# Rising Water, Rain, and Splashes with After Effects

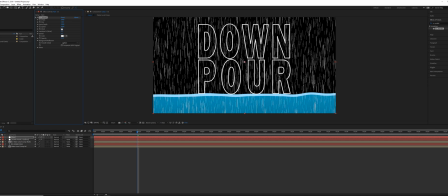And right away, we need to turn off composite with original. For the number of drops, we could do something like 1500. And then for the wind, just put it at more of an angle. It'll just look a little bit more interesting. Something like that. Now we need two layers for this.
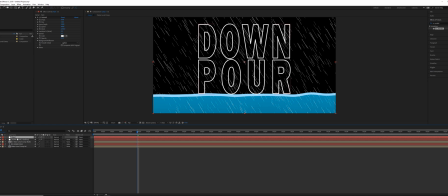We need one rain that's acting as a mat and another rain layer that's acting simply as visible rain. And because we have two of these, we want to make sure that we pre-compose this. So if we change the settings of one, both the mat and what's visible will change.
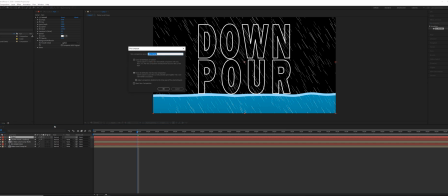So right click, pre-compose, let's call it rain comp. And then we need to duplicate this. So the one on the bottom, we're just going to call this one rain comp mat.
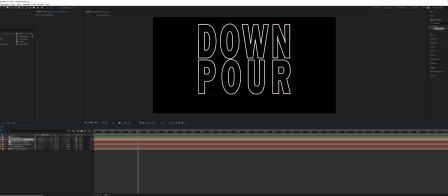And on the rain comp, if we just solo the outlines layer, set the track mat to be alpha, is only going to show up, the text is only going to show up where the rain passes through. But in order for that to be a little bit more visible, on the rain comp matte layer, I'm going to grab a fast blur.
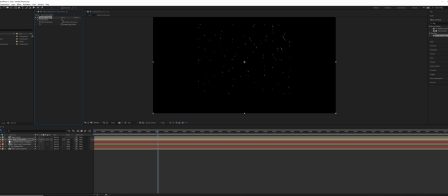And we're going to increase this up until we can see quite a bit more of the text, something more like that. And then if we turn the rain back on, it's going to be a little bit too heavy. So if we click T for opacity, we pull that down to something like 20%.
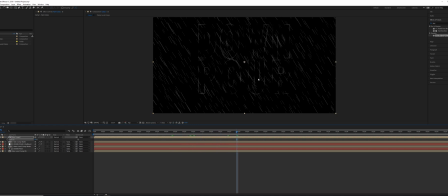And now you can begin to see like an essence of the logo or the title. So it's not fully a reveal, but we can still see a little bit of it. So that's the idea for that.
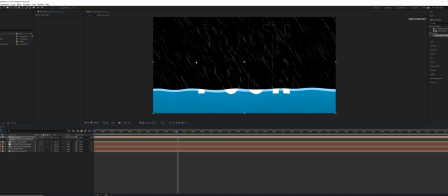And we can unsolo these. And now we need to change some of the layer orders, because right now the camera is supposed to be right at the waterline and the rain is going in front of this. So really what we want is these three layers at the bottom to actually be at the top. So now it looks like the rain is just stopping when it hits the surface.
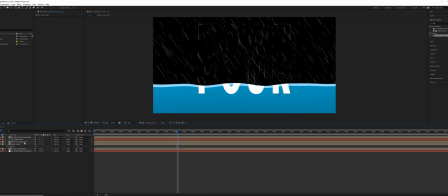Okay, so on our rain now, I'm going to go to the rain comp. And I'm going to lock this composition at the top here, double click on the rain comp, and then we have two compositions open,
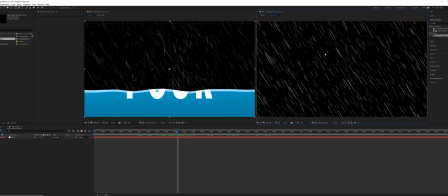so then drag one composition over to the side, and then we can work inside the rain comp while seeing the results of the main comp. And all I want to do here is change the color of the rain so it's a little bit more blue. And you can increase the opacity quite a bit as well if that's not as clear. But something that's a little bit easier to control is just adding a fill effect.
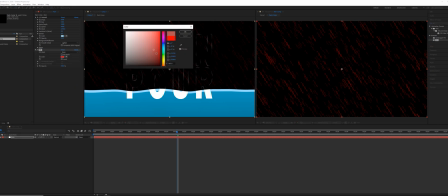So we can add a fill effect on this, and then we can just change this to whatever color we want, and it just tends to work a little bit better.
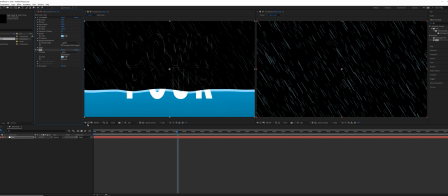We can do something like more like blue rain here. That just tends to work a little bit better. Okay, so we can now close this other composition.
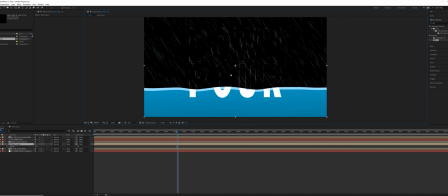And now what we need to do is get splashes to hit the surface of the water. And for that, we're gonna take a copy of this water level comp mat, do Control D. We can turn this layer on, and I'm gonna solo it.
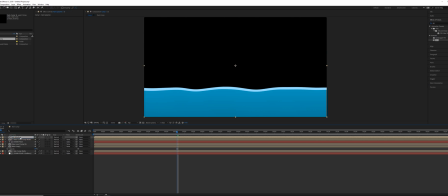And this, we're actually gonna call this rain splashes. And we're going to use a particle system called CC Particle Systems 2.
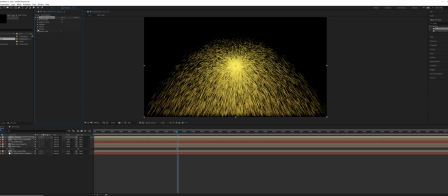And with this particle system, there's an option in Particle to use Source Alpha Inheritance.
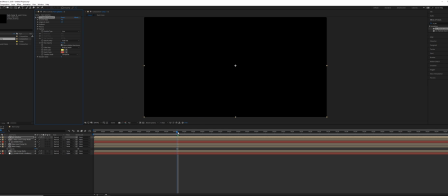This means that it's only going to emit particles wherever that mat is.
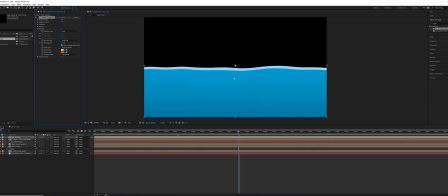So if we remember that mat, if we disable this, is the water level.
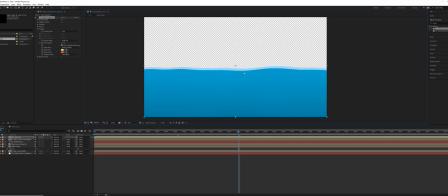And wherever it's transparent, there'll be no particles that are emitting. And then wherever the alpha shows up, then it will emit on the alpha only. So if we turn this back on,
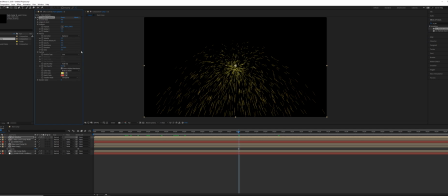we're going to change the physics tab and the producer tab. So the first thing is for animation, let's do fractal explosives. It's going to be a little bit more random. And then for the radius, we're going to pull this out so it's beyond the canvas. And then for the radius Y, we're going to pull this up too, so it's also above the canvas.
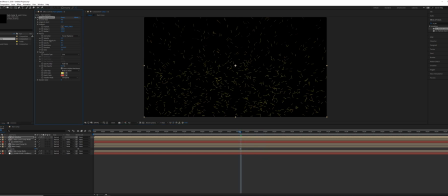And we're going to have to reduce the gravity here, so we get particles that can also go further up as well. For the longevity, we're going to do something like maybe 0.2.
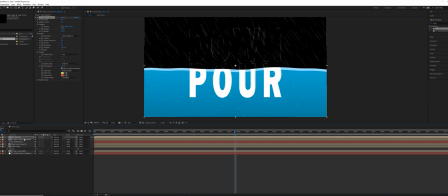And then we're going to unsolo this. We're going to take this rain splashes and pull it underneath the outlines layer.
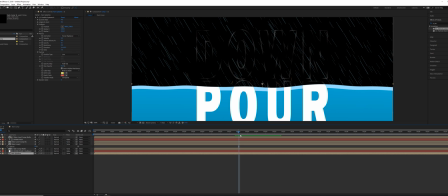So now it looks like the rain, when it hits the water, is actually splashing up. Now we need to add a lot more particles on the birth rate to get this to look better.
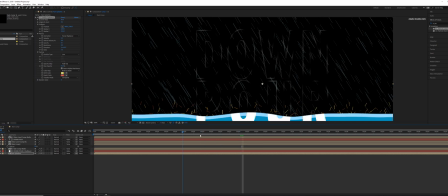Something more like this.